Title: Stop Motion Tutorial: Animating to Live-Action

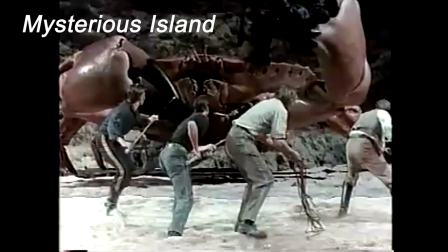Fantasy films like King Kong,
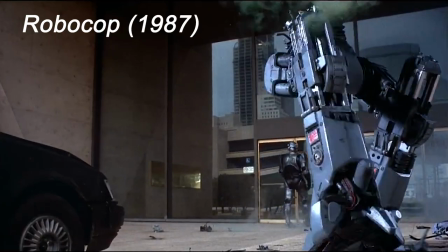Ferryhausen's Classics, and movies through the 80s combine stop-motion with live action to achieve their visual effects until CG became the better option.
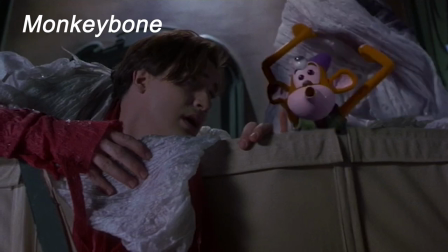But the technique continued to be an entertaining option, and with the right tools, we can have some fun with it too.
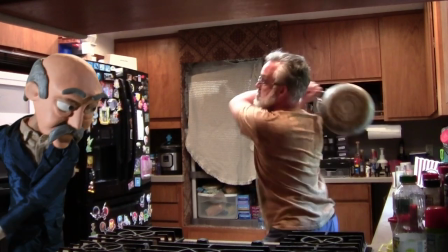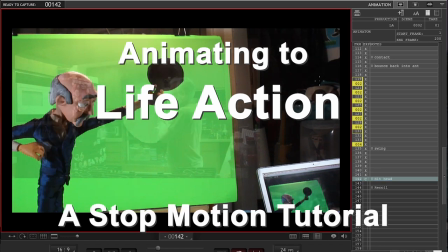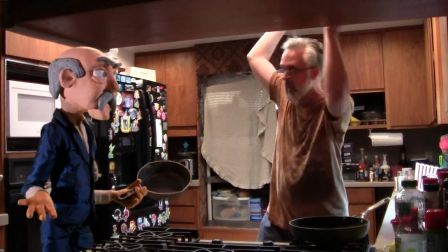We're having a disagreement, and have opted to settle our differences with violence.
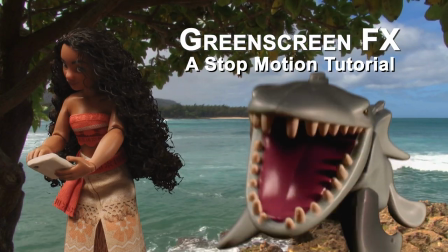I've done a tutorial already on compositing stop motion over live action video,
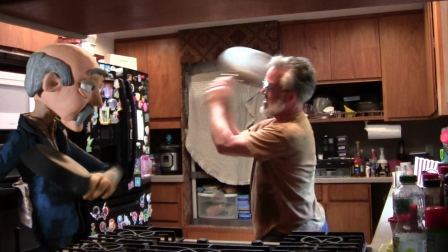but this one will focus on actual interaction between a live and an animated character.
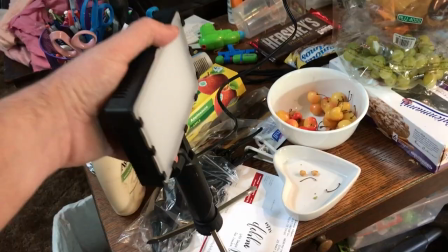First, shoot your live action plate. If shooting indoors, use the same lights you will use when animating.
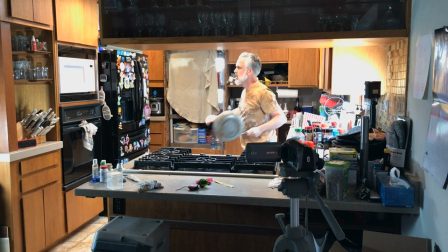Take time to carefully plan the action, and determine where to look when making eye contact with the other character. Practice the moves and shoot lots of takes so you have plenty of choices.
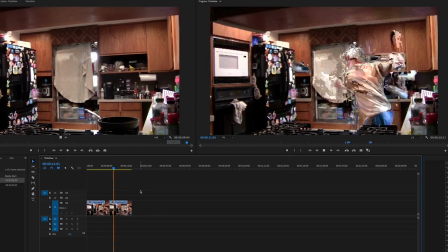Next, edit the plate, choosing the best take and trimming the beginning and end.
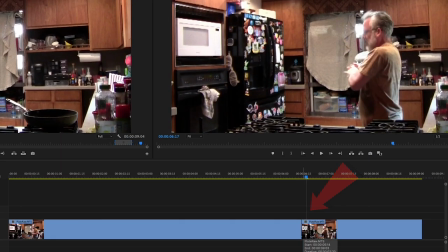For impacts, try cutting out a frame or two of the beginning of the hits so they feel stronger.
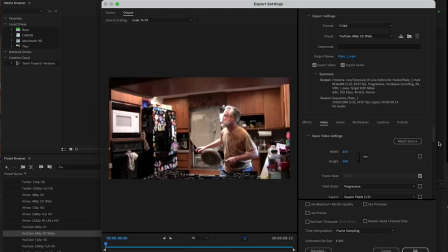Export a high-res version for compositing and a low-res version for reference. Both change to 24 frames per second.
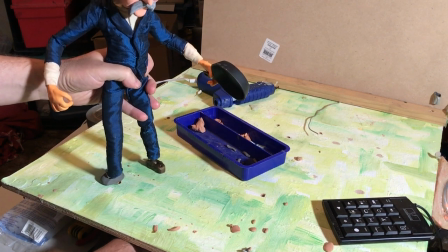Now you can set up your shot with the action staged in front of a blue or green screen.
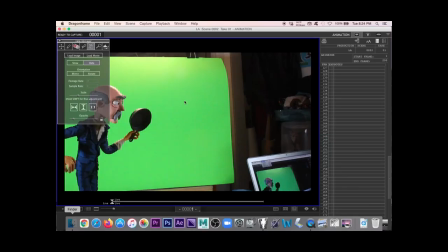I'm using a DSLR in DragonFrame, and while you can shoot with Stop Motion Studio,
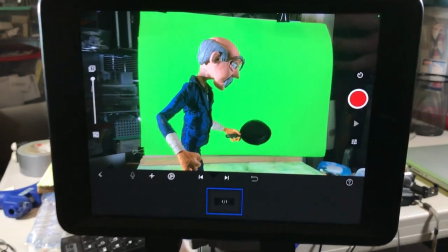as far as I can tell you can't import a background movie, so you may not be able to get precise lineups.
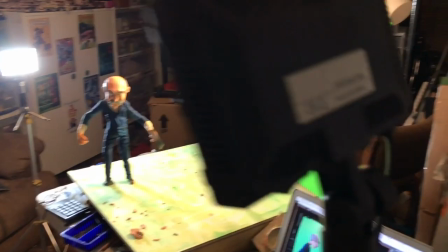Set up the lights angled as they were when you shot the plate, being careful not to get shadows on the green screen.
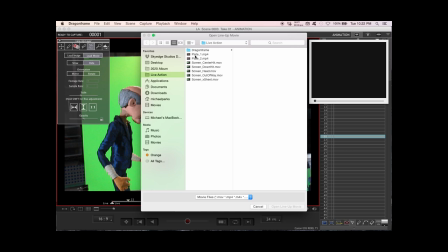In DragonFrame, bring up the lineup video and line up your shot.
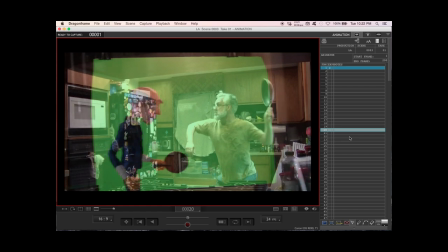You'll need to consider the placement in frame, scale, and eye contact, then prepare your exposure sheets.
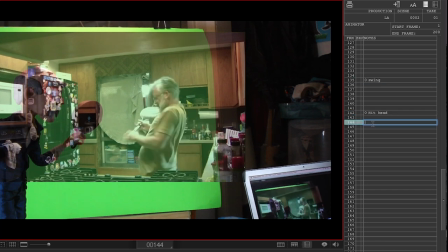Find the contact frame and mark it first, then work backwards to work out the swing and anticipation, and forward to work out the follow through.
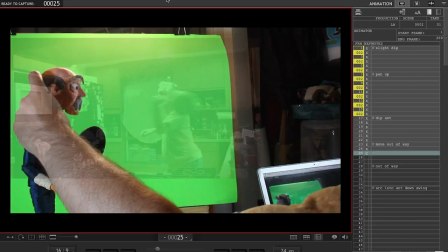As you animate, always pay attention to eye contact.
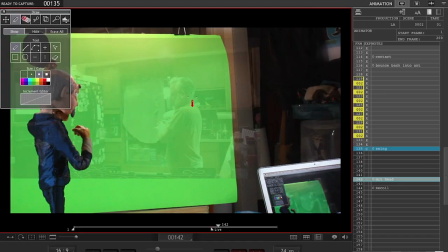As you get close to the contact frame, do a draw over of the point of impact so you can animate towards it.
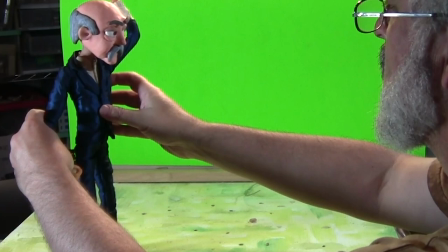Try your best to time out the action exactly, but if there is a hold in the anticipation and you're off by a few frames,
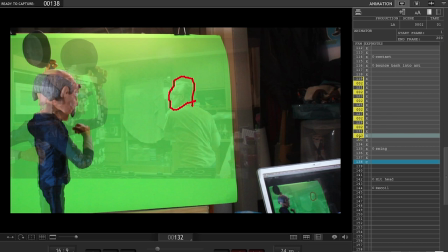you can just add or subtract frames from the hold to get it to timeout exactly.
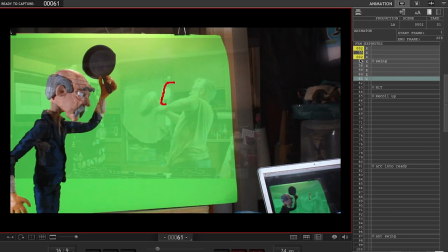Here I'm taking frames out of the swing to make it more powerful and adjusting the length of the hold to make it still timeout right.
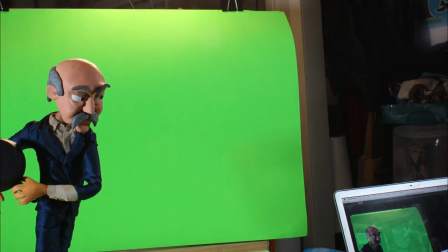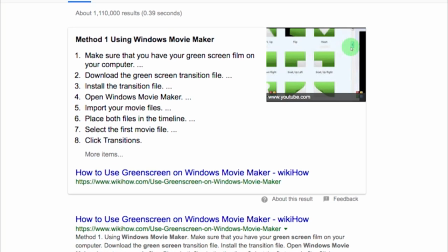I'm compositing in After Effects, but if you know of a good free compositing app, please note it in the comments.
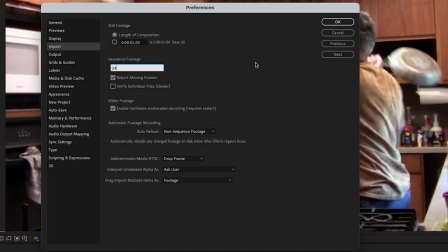Change the preference for sequence footage to 24 frames per second to match the plate and import the frames.
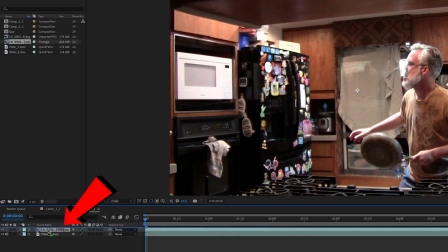use the plate to create a new timeline and add the frames above the plate scale the animation down to fit and it should line up with the plate
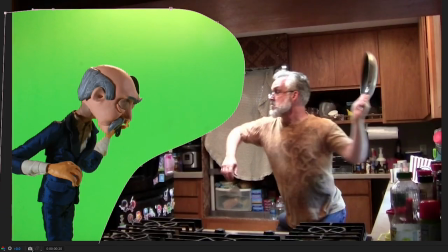create a mask around the animation to remove garbage and sections of the green screen you don't need then use key light to remove the green
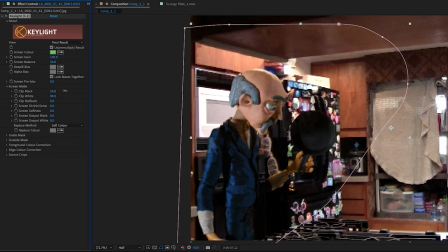screen making adjustments as needed to clean up the composite I like to feather the edges just a bit to
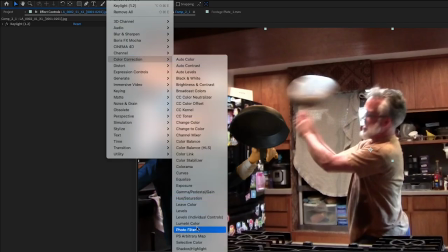smooth it out now use filters to make the animated character look like it's really in the live-action setting.
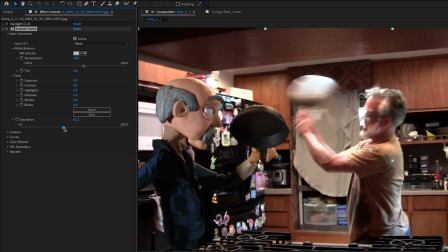In Lumetri Color, adjust exposure and light settings to match, as well as saturation.
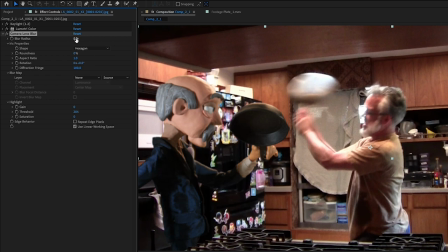It's often good to add just a bit of camera lens blur to match the quality of the plate.
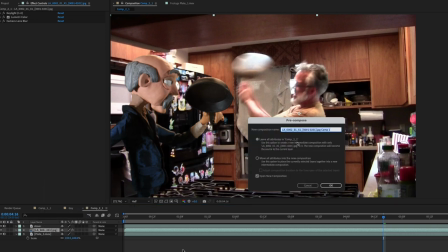To add motion blur, you first need to make a precomp, otherwise the blur filter will override the other filters.
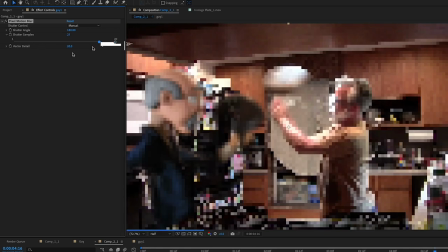Adjust the settings of the motion blur to match the blur in the video.
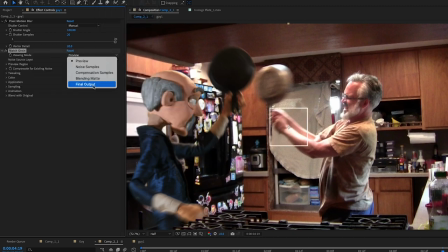Finally, if your plate is grainy, use Match Grain to get the same grain onto the animation. It looks off when the animation is clean while the plate has some grain.